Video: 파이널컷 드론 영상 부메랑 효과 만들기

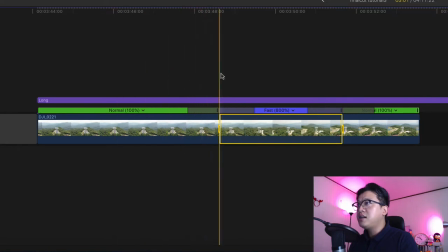4:45 8배속 정도 해가지고 천천히 가다가 빨리 움직였다가 또 천천히 가는 이런 스타일로 만들어 보겠습니다. 스피드 램프를 거는 것이죠. 자, 그 다음에 앞부분은 뭐 100%로 해도 되고 이게 촬영이 지금 60
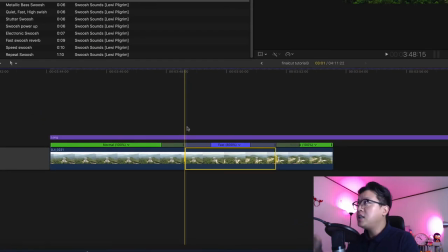5:01 프레임으로 촬영을 했기 때문에 지금 편집은 24프레임이거든요.
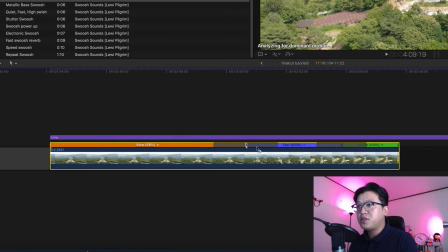5:06 40%까지 슬로우를 걸 수가 있는데 40% 너무 느리니까 한 60% 정도
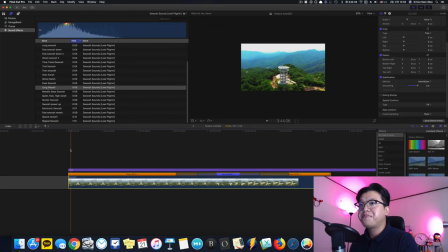5:13 끝부분도 원하는 만큼 한 이 정도로 잡아볼게요. 자, 이렇게 잡으면은 천천히 움직이다가
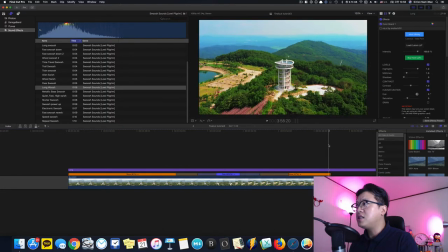5:23 특정 구간에서 빨리 이렇게 움직였다가 다시 이렇게 느려지는 스무스하게 부메랑 효과처럼 시네마틱하게 만들 수가 있고요.
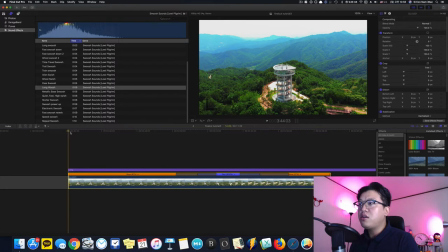5:32 자, 이 상태에서 손떨림 방지 기능을 넣어줄 겁니다. 요거 같은 경우에는 드론으로 아무리 부드럽게 촬영을 한다고 하더라도 특히 높은 곳에서 촬영할 때에는 바람이 많이 불거나 어떤 조작의 실수, 약간의 실수 때문에 드론이 조금씩 이렇게 완전히 100% 부드럽게
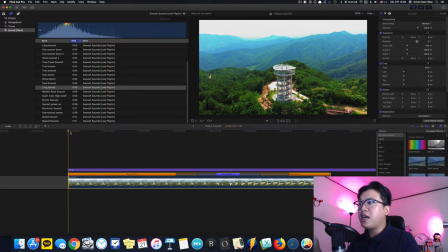5:51 움직이기보다는 조금 이렇게 삐딱삐딱하게 딱딱 끊기는 느낌이 나올 수 있거든요.
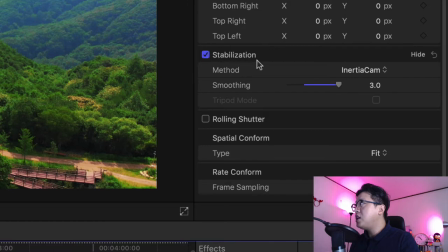5:56 그래서 인스펙터에서 스테빌리제이션을 넣어주고 그리고 여기에 있는 메소드를 기본적으로는 여기 있는 오토매틱으로 되어 있는데 요거를 이제 이너시어 캠으로 바꿔주겠습니다. 이너시어 캠은 이렇게 패닝을 할 때 부드럽게 만들어주는 요런 기능이라고 보시면 돼요.
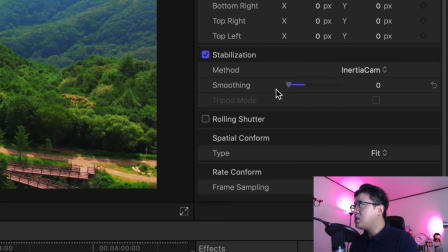6:14 그리고 스무딩은 뭐 이렇게 낮게 하셔도 되고 크게 하셔도 되는데 크게 하면은 약간 손떨림 방지를 넣기 위해서 화각이 약간 날아간다. 끝부분이. 그리고 영상에 조금 왜곡이 있을 수 있습니다.
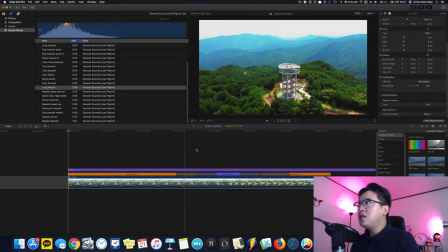6:28 아무튼 요렇게 이제 맞춰주면은 이제는 굉장히 부드럽게 이렇게 촬영된 영상을 볼 수가 있고요.
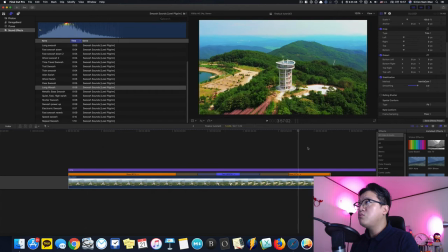6:36 그리고 이 상태로 뭐 사용을 해도 크게 문제는 없는데 부메랑 효과를 조금 더 강화하기 위해서
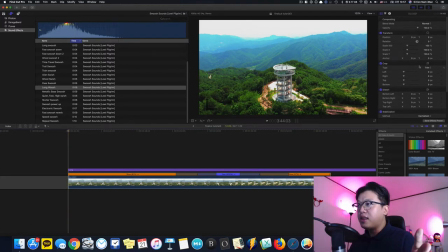6:44 스케일의 키프레임을 줘가지고 약간 확대됐다가 또 빠져나올 때는 약간 줄어드는 이런 식으로 한번 만들어 보겠습니다.
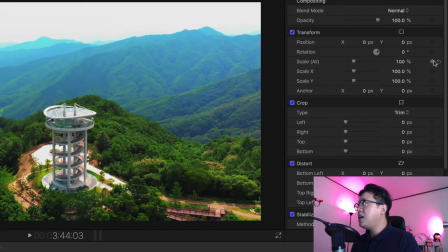6:52 자, 스케일의 키프레임을 주고요.
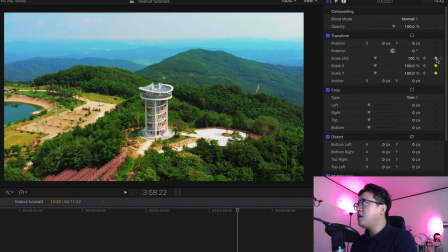6:55 그리고 제일 마지막 프레임으로 가가지고 다시 키프레임을 준 다음에 영상을 조금만 확대해 줍니다.
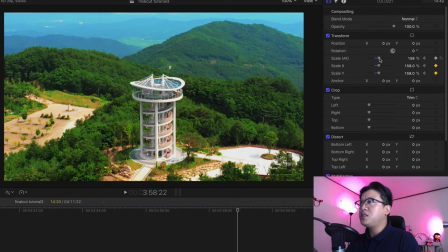7:04 요걸 이제 4K로 촬영을 해가지고 1080p로 찍을 때에는 딱 두 배까지 확대를 할 수가 있는데 지금 저는 2.7K라는 약간 애매한 사이즈로 촬영이 됐기 때문에 그냥 뭐 적당하게 요렇게 그냥 확대해 줄게요.
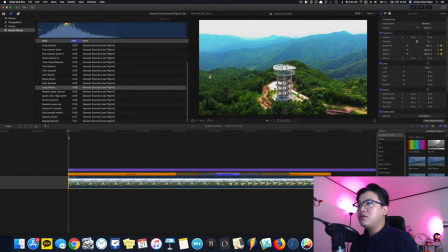7:18 자, 그러면은 이제 최종본은 이렇게 움직이면서 빙글빙글 돌면서 조금씩 이렇게 확대가 되는 겁니다.
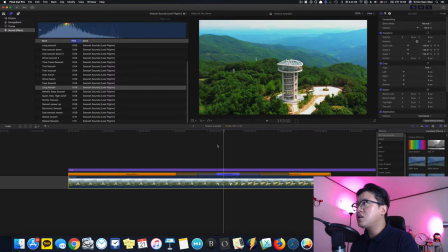7:29 자, 그리고 요거 빠져나올 때는 이제 스케일이 줄어들면서 줌 아웃 되는 이런 느낌이 나겠죠.
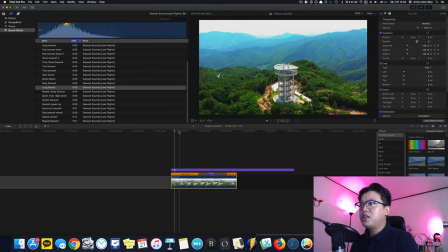7:36 자, 요렇게 하면은 이제 작업이 완성이 됐어요. 작업이 완성이 됐습니다. 자, 그래서 요렇게 이제 만들고 그 다음에 이 클립을 이제 복사를 해가지고 옵션을 누른 상태에서 요렇게 옮기면 복사를 할 수가 있거든요.
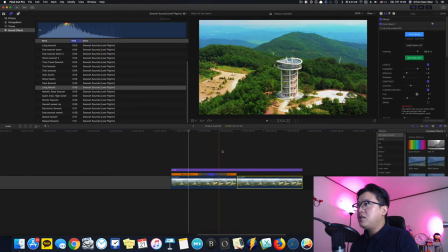7:51 복사를 한 다음에 이걸 이제 리버스 클립을 줘가지고
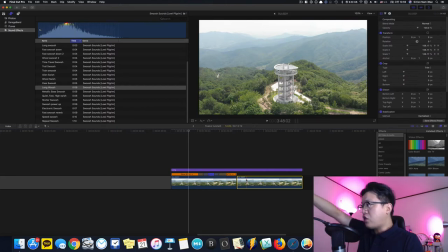7:55 쫙 돌아서 갔다가 다시 쫙 돌아서 빠져나오는 요런 스타일로 만들 거예요.
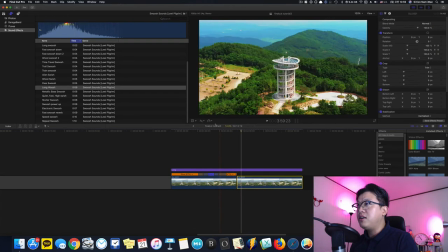8:01 근데 이 상태에서는 지금 여기에 스피드 램프가 걸려 있기 때문에 리버스 클립이 적용이 안 됩니다.
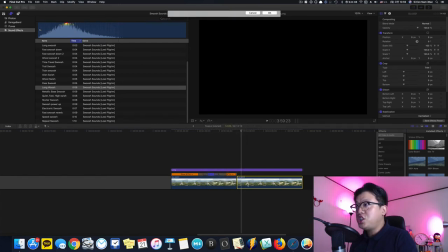8:06 그래서 이 클립을 옵션 G를 눌러서 컴파운드 클립으로 만든 다음에
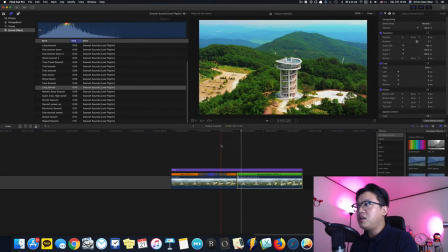8:12 그 다음에 리버스 클립을 걸어주면 이제는
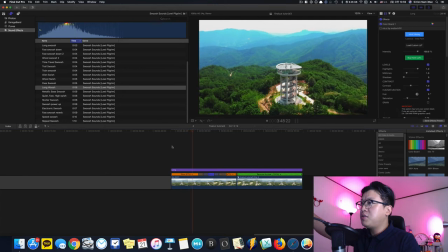8:18 영상이 쫙 확대가 조금씩 확대가 되면서 스피드 램프가 걸려 가지고 특정 구간에서 빨리 이렇게 확 돌았다가
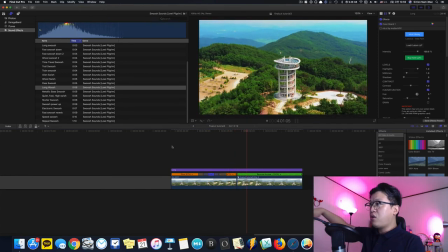8:26 움직였다가 또 특정 구간에서 다시 부메랑 효과처럼 다시 되돌아오는 이런 스타일로 저희가 영상을 만들 수가 있습니다.
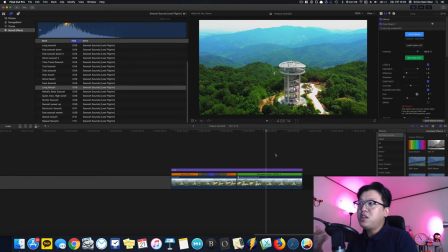8:35 자, 요즘에 드론으로 특히 이제 중장년층 분들이 드론에 상당히 관심이 많기 때문에 드론으로 뭐 이제 영상 촬영하시는 분들 많이 계세요. 여행지에 가보면.